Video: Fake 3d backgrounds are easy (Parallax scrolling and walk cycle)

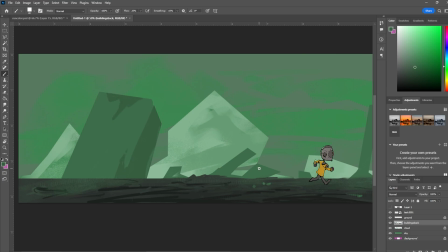But for this project, I'm just gonna try to hide it with the foreground element. And what I'm doing is I'm separating the backgrounds into different layers.
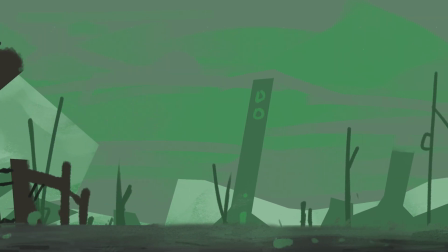That way they can move across the screen at different speed, and that's going to give an illusion of 3D.
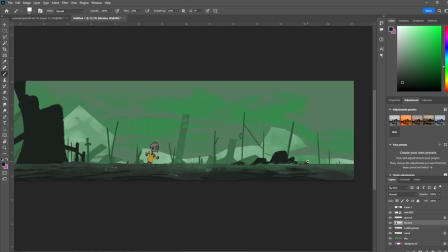So now it's time to export everything. For the run cycle animation, I'm going to name it 0 to 5.
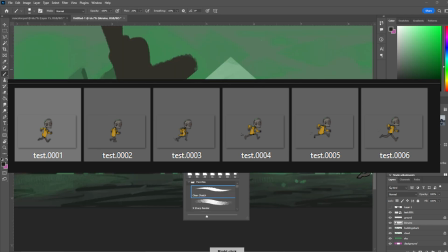That way it can be used as an image sequence, and it's just going to loop that running animation.
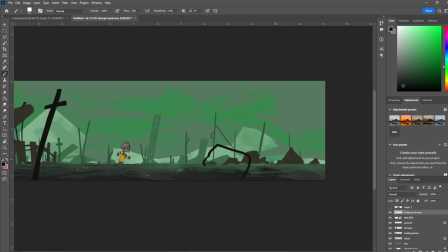And then for the background, I separate it into different layers to export it. And then I'm gonna bring it into a video editing software.
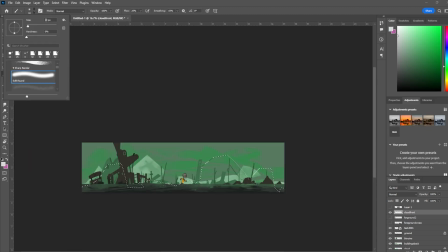You can use CapCut, you can use Premiere. As long as you have different layers, this kind of works the best.
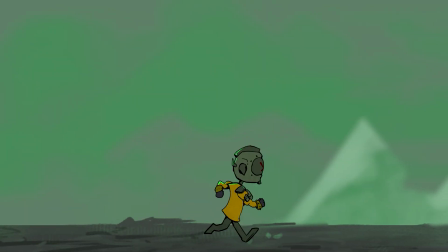So with parallax scrolling is you want the foregrounds to move faster than the backgrounds, and the farther you go back, the slower it's gonna move.
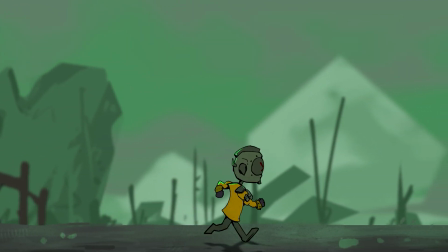So like the ground's gonna move super fast, the character's gonna move fast. The buildings are going to move medium,
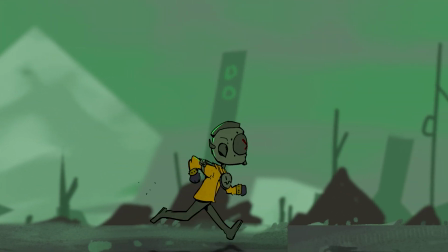and then the background like clouds and mountains are going to move the slowest, and this gives the illusion of 3D.
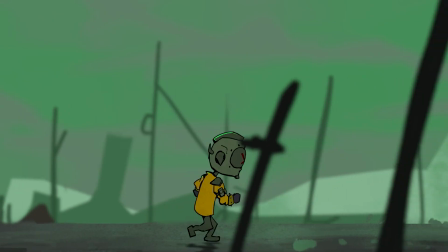So I got a little bit of seams, and I'm just going to use a foreground element to kind of hide the seams.
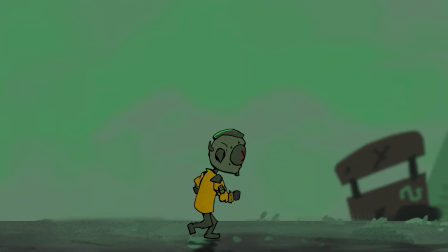And then another thing that I like to do is add camera shake.
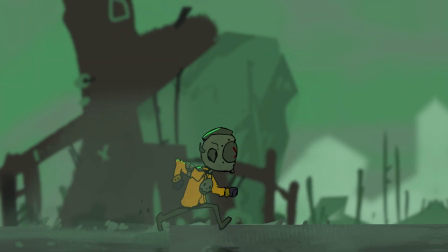That way you can't see the like mistakes, and sometimes it's best just to hide the mistakes.
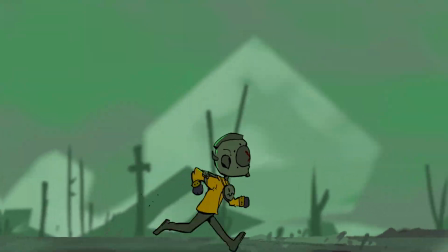So add a little bit of camera shake, add a little bit of like particles and noise,
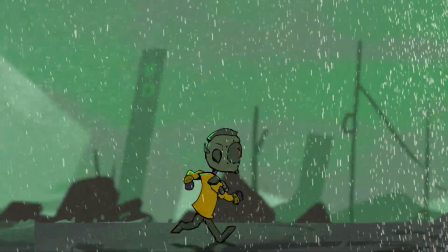and then I like to add a little bit of glitch effect, and that kind of just brings everything together.
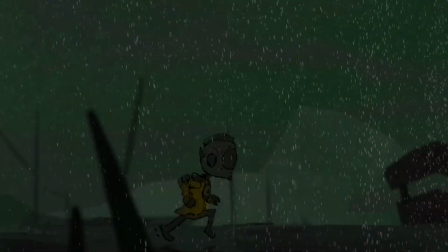Alright, without further ado, here is the run cycle. So yeah, I'm pretty happy with it.
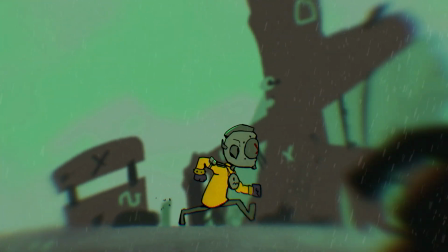I mean, you know, you can always do more, but sometimes animation is just about cutting corners,
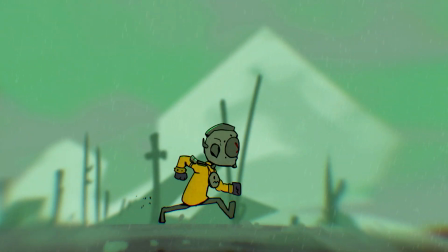because the more complicated, the more time, and you only got so much time, so don't be afraid to cut corners.
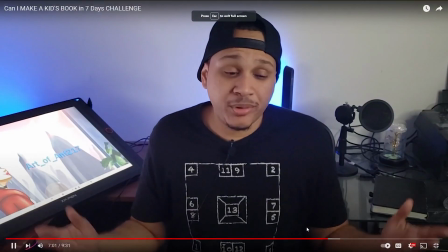I just want to say thank you, Art of Ant 217, for that awesome character turnaround sheet.
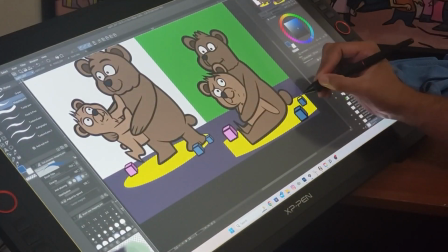If you guys haven't checked out his videos, go check it out.
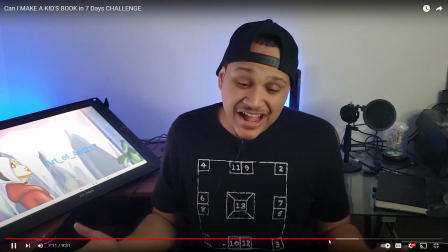He got a bunch of good vibes, and he's always constantly grinding and working on his craft, and I enjoy watching his videos.
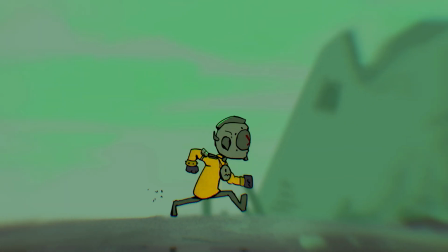So if you guys need some more art inspiration, go check my boy out.
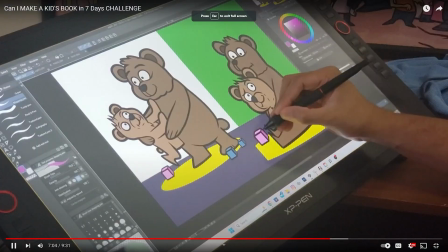He worked really hard making this character sheet turnaround, and if you want to see his process and his video of making the turnaround sheet, check on the link below.
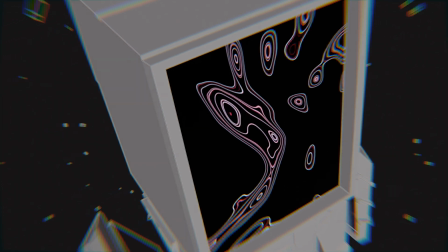Alright guys, have a good one.